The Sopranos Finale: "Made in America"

Wow. Here we are. The last soprano log. When I set this goal for myself at the beginning of this year, it seemed like such a distant target. 86 episodes across seven months. It seemed almost impossible at times that I would end up hitting that number. And yet here we are. It's been an incredible journey. My channel has grown so much during that time, and it's thanks to all of you. So I guess, really, there's only one thing to say in this situation, and that is... All right, you knew I had to make that joke. But seriously, thank you guys so much for watching. It has been so much fun reviewing my favorite series about time with you guys. This community is amazing, and I hope you guys have been enjoying the videos so far. There's going to be a lot more great Sopranos content to come, and I hope you're all looking forward to that. Now, I know the question on everyone's mind is probably, when are you going to start the actual review, asshole? But for those of you with a little bit of patience, I wanted to address the second most common question, which is, what am I going to do next? A lot of people have been asking me to review another series, just like I did for the Sopranos. and the two most common suggestions I get are either Breaking Bad or The Wire. Well, I'm happy to say that I'm going to be reviewing both series. Now I don't want to take up too much time in this video specifically, so I've linked a video in the description of this one. It's a follow-up where I go through in detail all of my plans for the rest of this year as well as next year, all of my plans for the channel, what types of content I want to do, everything like that. So once you're done with this video, go check that one out. But without further ado, let's get into the review.
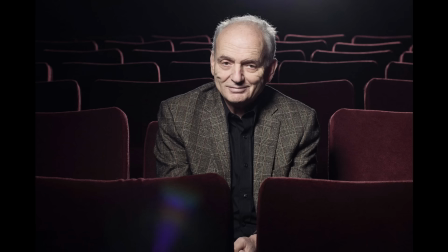[2:05]
This is Made in America, the series finale of The Sopranos.
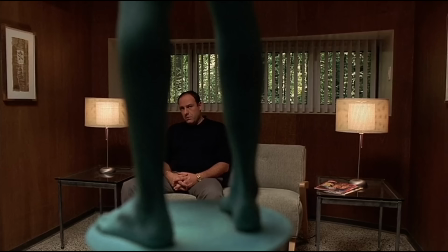[2:10]
Enjoy. As I mentioned before, this is one of only two episodes to be directed by David Chase himself.
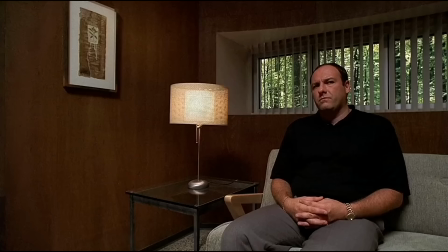[2:18]
He directed the pilot and he directed this episode. So he really gets to bookend the series and give it his own directorial touch. much.
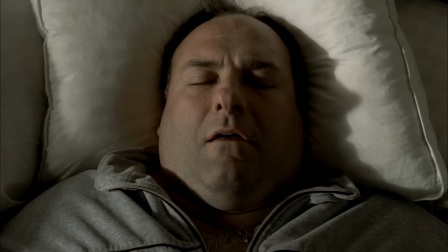[2:26]
We open on a shot of Tony that makes him look like he's almost in a casket.
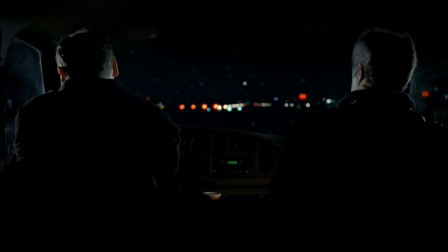[2:31]
That's not the only connection to death that we're going to see in this episode.
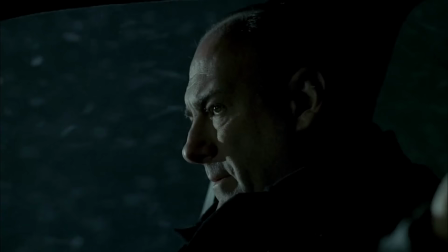[2:35]
Tony then goes to meet with Agent Harris and there's this great detail that Harris is arguing with his wife on the phone because he's always working
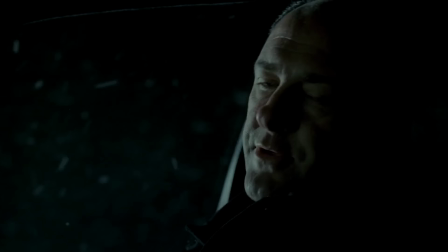[2:44]
and not at home with her and this really humanizes him and it draws a connection with Tony and that they both have family problems that they're struggling
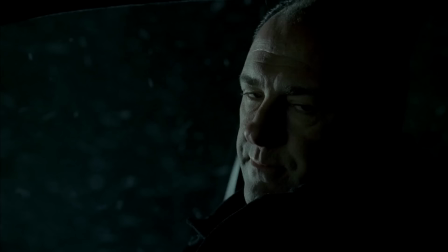[2:52]
with. Tony then asks Harris if his contact knows where Phil Leotardo is holed up.
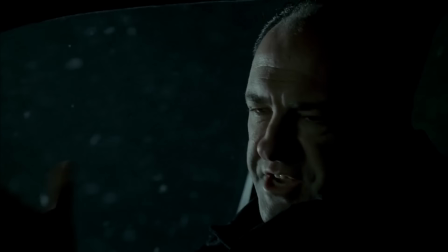[2:59]
Tony offers some more information about the Arabs that really doesn't make a difference, but Harris says that he does not know where Phil is.
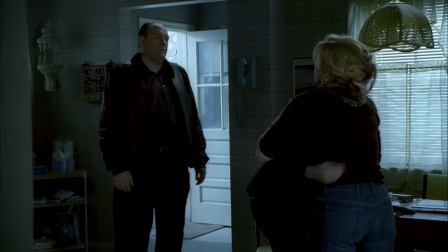[3:07]
Tony then goes to see his family, who are staying at an old house that Carmela has bought to flip.
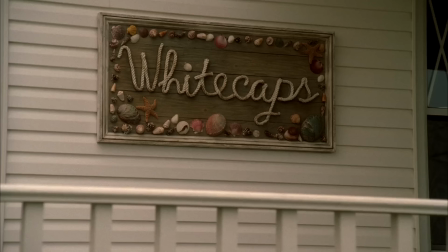[3:14]
And I noticed that this house is actually on the shore. And that obviously reminds us of the house they were going to buy on the shore, Whitecaps.
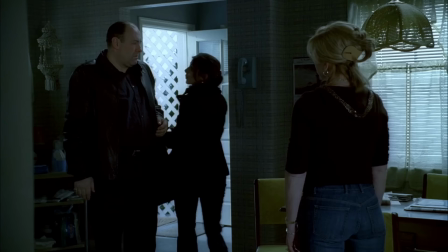[3:22]
Tony wanted that house to be closer to his family, but in kind of an ironic twist,
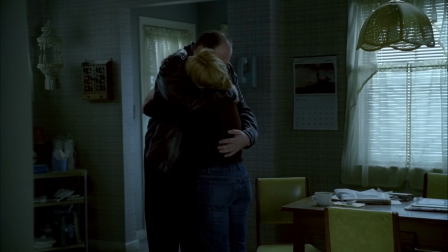[3:29]
right now, even though they're on the shore, they're more distanced than ever due to the war that's looming over their family.
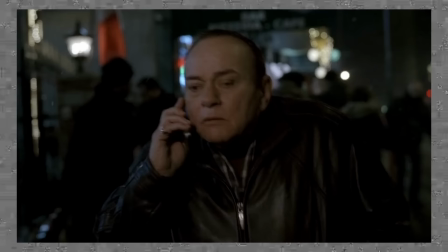[3:36]
Meanwhile, Butchie talks with Phil on the phone, Phil is really upset with Butchie personally that Tony isn't dead yet.
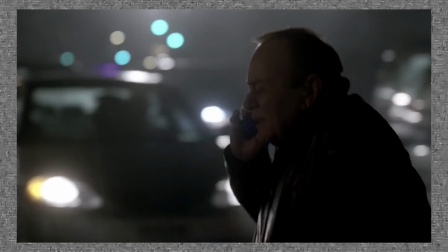[3:45]
Butchie suggests that they maybe try making peace, but Phil refuses to do that.
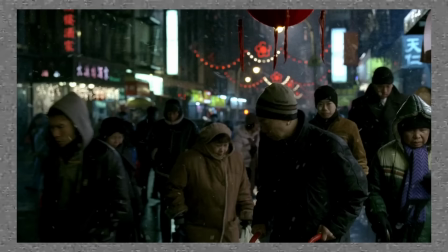[3:51]
After the call, Butchie looks up and he sees these wandered from Little Italy into Chinatown.
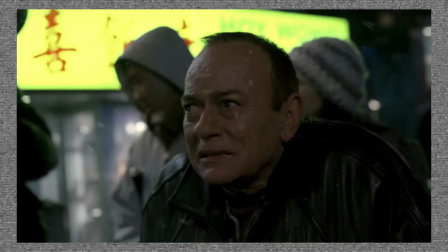[3:57]
It's a great visual metaphor for the fact that following film has led Butchie astray.
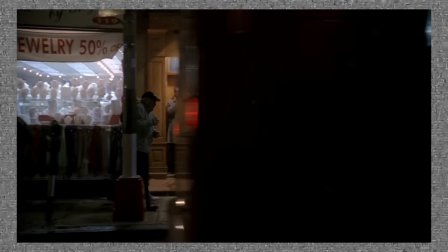[4:03]
We also get a little bit of dialogue from this tour that says that at one point Little Italy was this huge neighborhood,
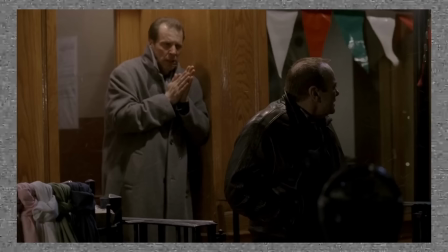[4:11]
but now it's been reduced to just a couple blocks.